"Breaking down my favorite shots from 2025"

What's up guys, welcome back to the channel. I thought it could be fun to take a look back at some of my favorite shots from the last 12 months and do a little bit of a breakdown and show you guys how I achieved some of these shots that I'm about to show you. So I have 10 or 11 different shots that I really like from the last year. I'm going to be going over the rigs I used, like camera, lenses, that sort of thing. And also a look at the color grade, compositing, and any other effects I used. This isn't going to be a tutorial of any kind, and I'm going to try not to ramble too much. I'm just going to keep it like a brief overview.
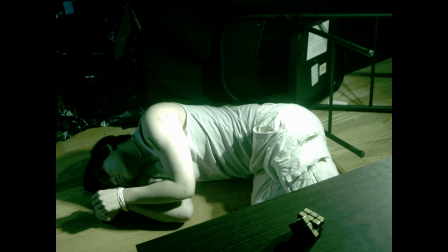So yeah, I hope you guys find this helpful. First off, I have a couple shots here.
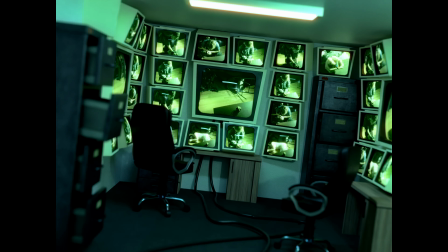This one's from a school project. It's kind of a transition from a static tripod shot into a security room.
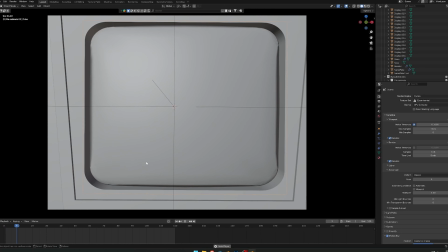Let's jump into Blender. So yeah, just a pull back with the camera.
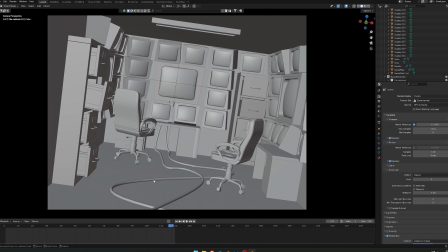Looks like I added some camera shake as well. And then some wires on the ground, chairs, and then these monitors here.
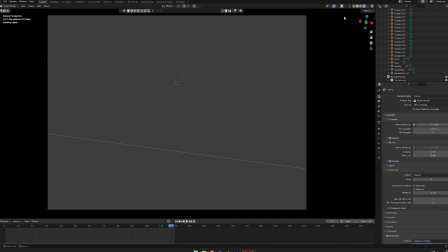Really the only thing I'm going to be going over is these monitors.
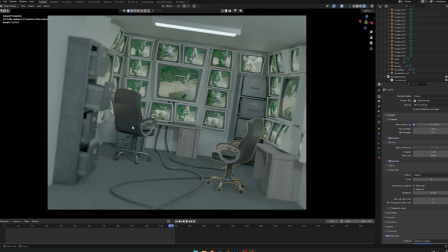Everything else here are just free 3D models I dropped in, including these monitors, but I replaced the screen with footage we shot. Me and my friends shot a bunch of different clips, and then we added ourselves in on these monitors.
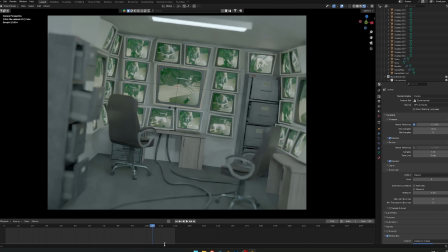I added some lights for visual interest and these cords on the ground, which I think are really cool.
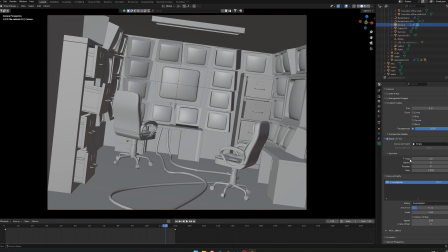I set the depth of field to an aperture of 1, which makes it so everything's blurry,
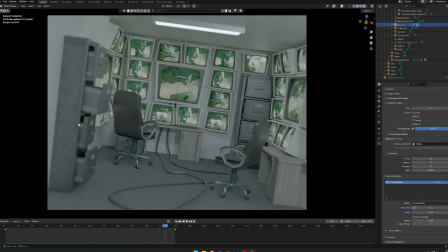and the point of focus is just set on these monitors, so that just hides all the imperfections in the rest of the scene, takes the audience's attention to how screwed up everything is over here on the edges of the frame. But yeah, that's about it in Blender. The rest of it was just done in DaVinci Resolve. I just put a little bit of a color grade on it, and then to get the transition to happen between the static shot and the pull back into the security room, it was literally just a crossfade. So I just overlaid the static shot and lined everything up, and then threw a little crossfade transition on there, and I think it turned out alright.
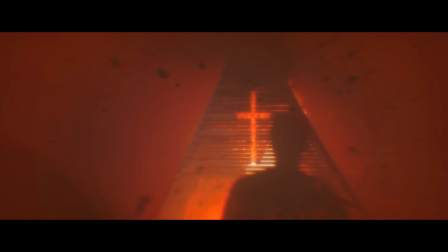So that's the first shot. This next one here is this pyramid shot.
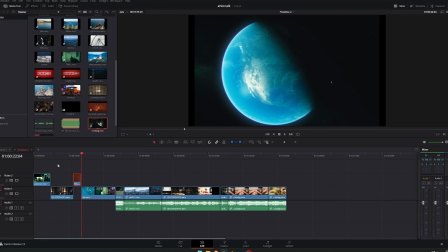So yeah, it's basically one of my friends standing in front of a burning pyramid. This was another school project. My friends shot this just out in a park. And then in the DaVinci color page, I used a magic mask to remove the background.
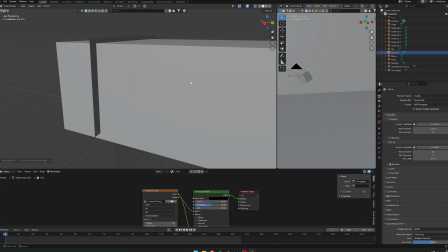So if we go into Blender, this is what's going on. This is super screwed up because a lot of these files were saved on a different computer.
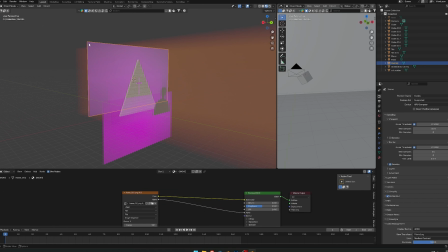These pink things here are supposed to be, I think, just smoke plume, green screen assets, and maybe a fire asset that I put.
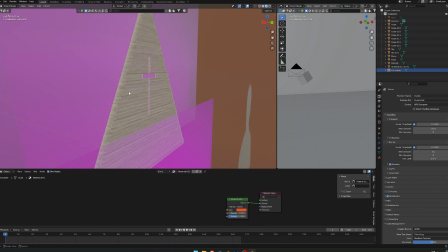Yeah, this pyramid I built real quick and then threw a wood texture on it.
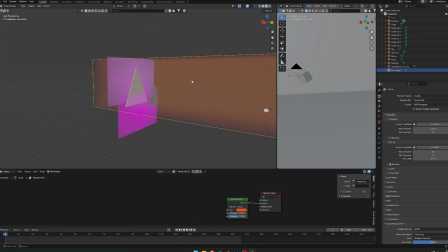And there's this, which is some fog.
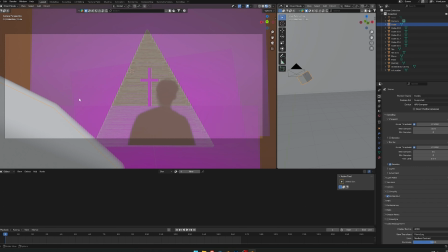And then we have the camera, and I added this cube here for a little bit of foreground interest as well. So yeah, a lot of this work happened in After Effects actually. We took the shot from Blender, which this is what it is supposed to look like.
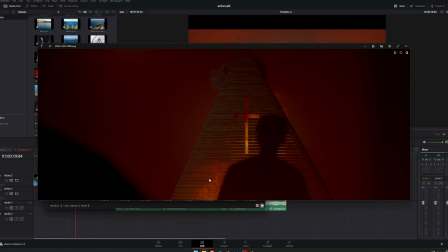You can see we put the embers there. There's some fire and some smoke. That's what those purple things were earlier.
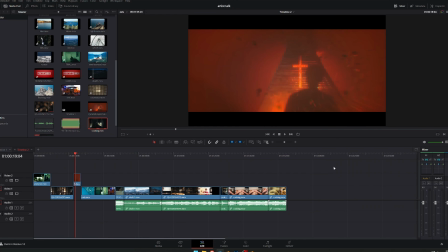And in After Effects we added some more embers and stuff in the foreground, and then in DaVinci we color graded it and just added some more effects and made it look a lot cooler.
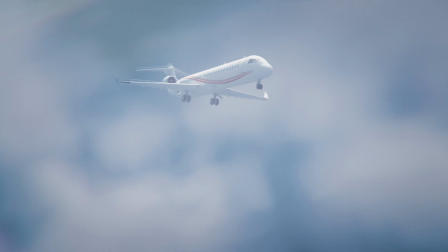And then for this next one here, we have this one from a travel video I posted over summer,
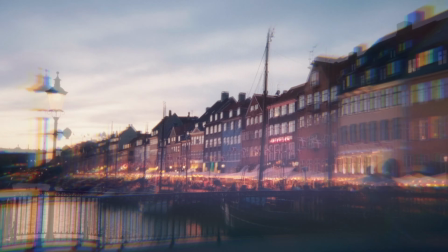and I wanted to create a cool transition between different locations featured in the video.